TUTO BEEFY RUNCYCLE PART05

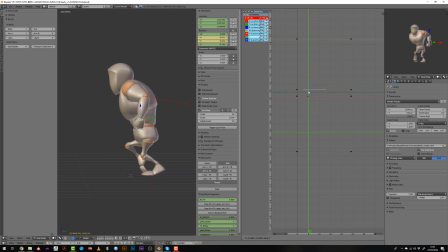So when I'm facing this kind of problem, and if I can't read correctly my animation, I just get rid of everything and I will work on the rotation of the hand from scratch by just moving the curves.
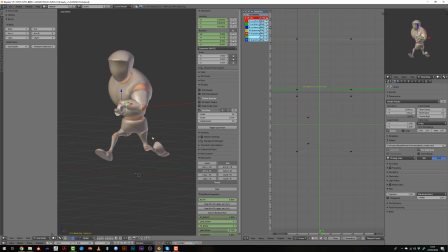Honestly, that's way easier than you would think. The movement of the hand will be mostly a follow-through animation based on the position of the hand, so its rotation will occur slightly later,
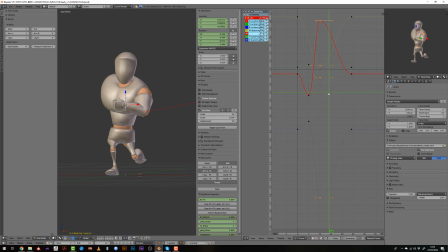and so it will be curved inward while moving backward and curved outward while moving forward.
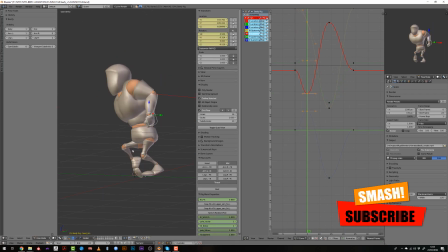When I can't figure which curve I have to move to get to the right position, I will move the hand directly in the 3D view, and you can see that it changed the value of the W channel again pretty extremely, but that's fine since I have made my first position okay,
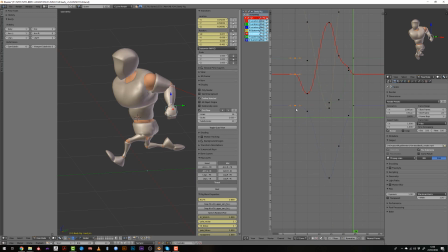and since I have less points, you can see the curves are more readable, so I will smooth them out.
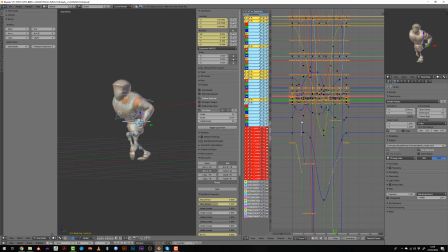Now I can prepare the mirroring of the pose, so I will
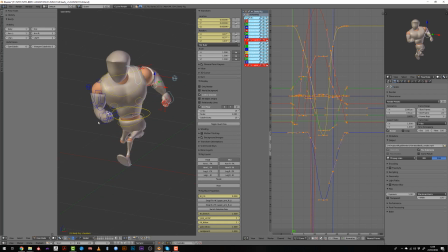unhide every bone, the hand bone, the shoulder and the pole target. I will select them, select all the curve, making sure no curve is hidden, and then I will press Ctrl C in the graph editor.
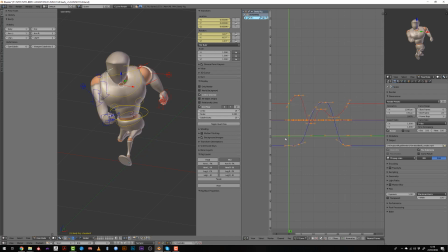Then I will select the same controllers on the other side, clean every keyframe but the first, and press Ctrl Shift V. Now both animations are occurring at the same time, so I will duplicate all of these and move them by 24 frames,
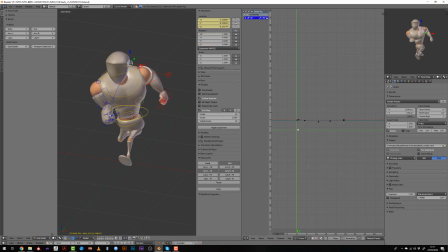and they'll move the whole result by 12 frames before to have a mirror movement.
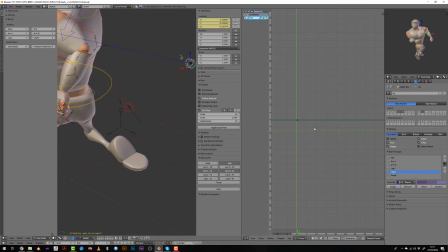This is something I've already done more in detail during the splining of the feet,
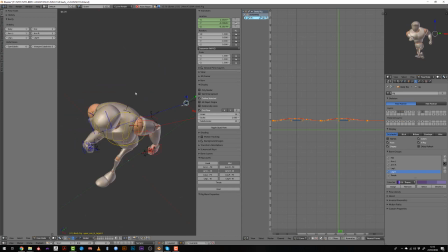so if you couldn't follow here, just get back to the feet video where I show this process.
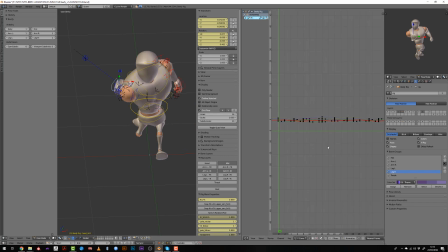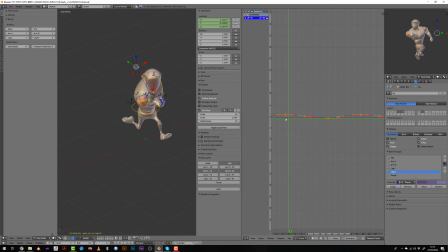Whenever you want to mirror a single axis, just select the whole key, then scale all the key by -1 on the y-axis.
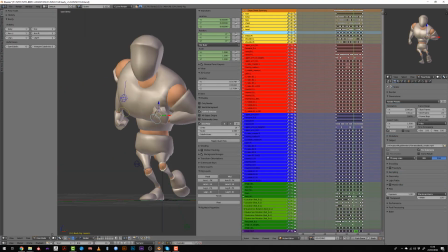Now I will just add some movement to the pectoral muscle,
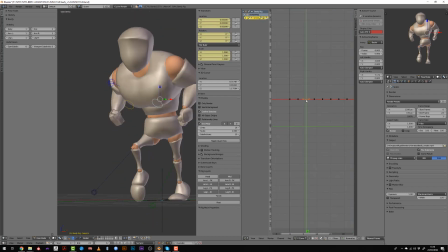so it will be again just a follow through animation where they will be slightly offset in time compared to the torso position. Since I haven't blocked them out during the blocking stage, their curves are perfectly flat,
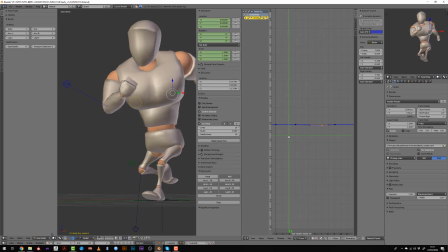and I will get rid of most of the keys and I will just work directly in the graph editor.
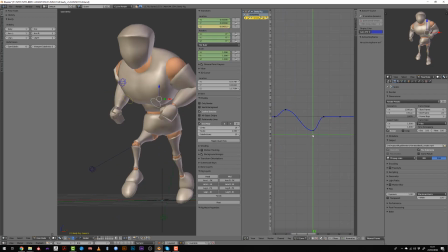This is something I oftenly do when working with follow through animation like tails or ropes or stuff that are hanging from your character.
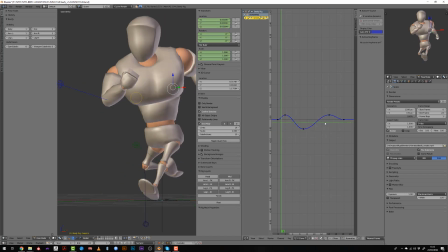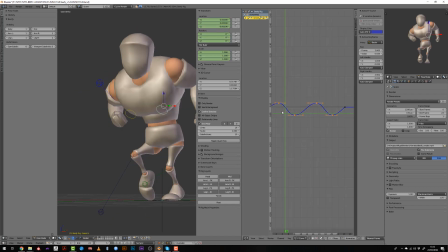I also wanted to add some jingling effect, so what I will do is that on the lower position I will add a slight S-curve.
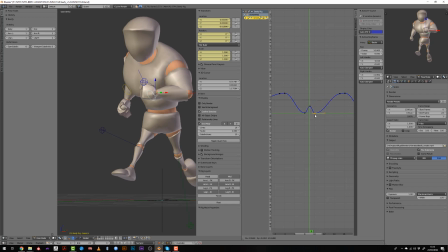This will input a fast up and down motion, which will be like a bouncy pectoral muscle.
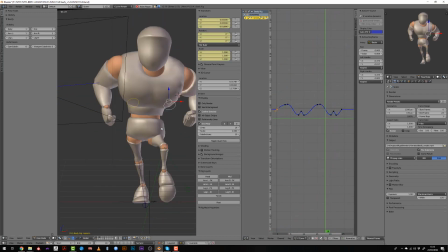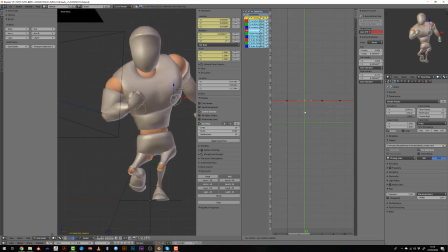I will then also work on the X-axis position so that I again have this follow through animation, but not only up and down but also on the sides.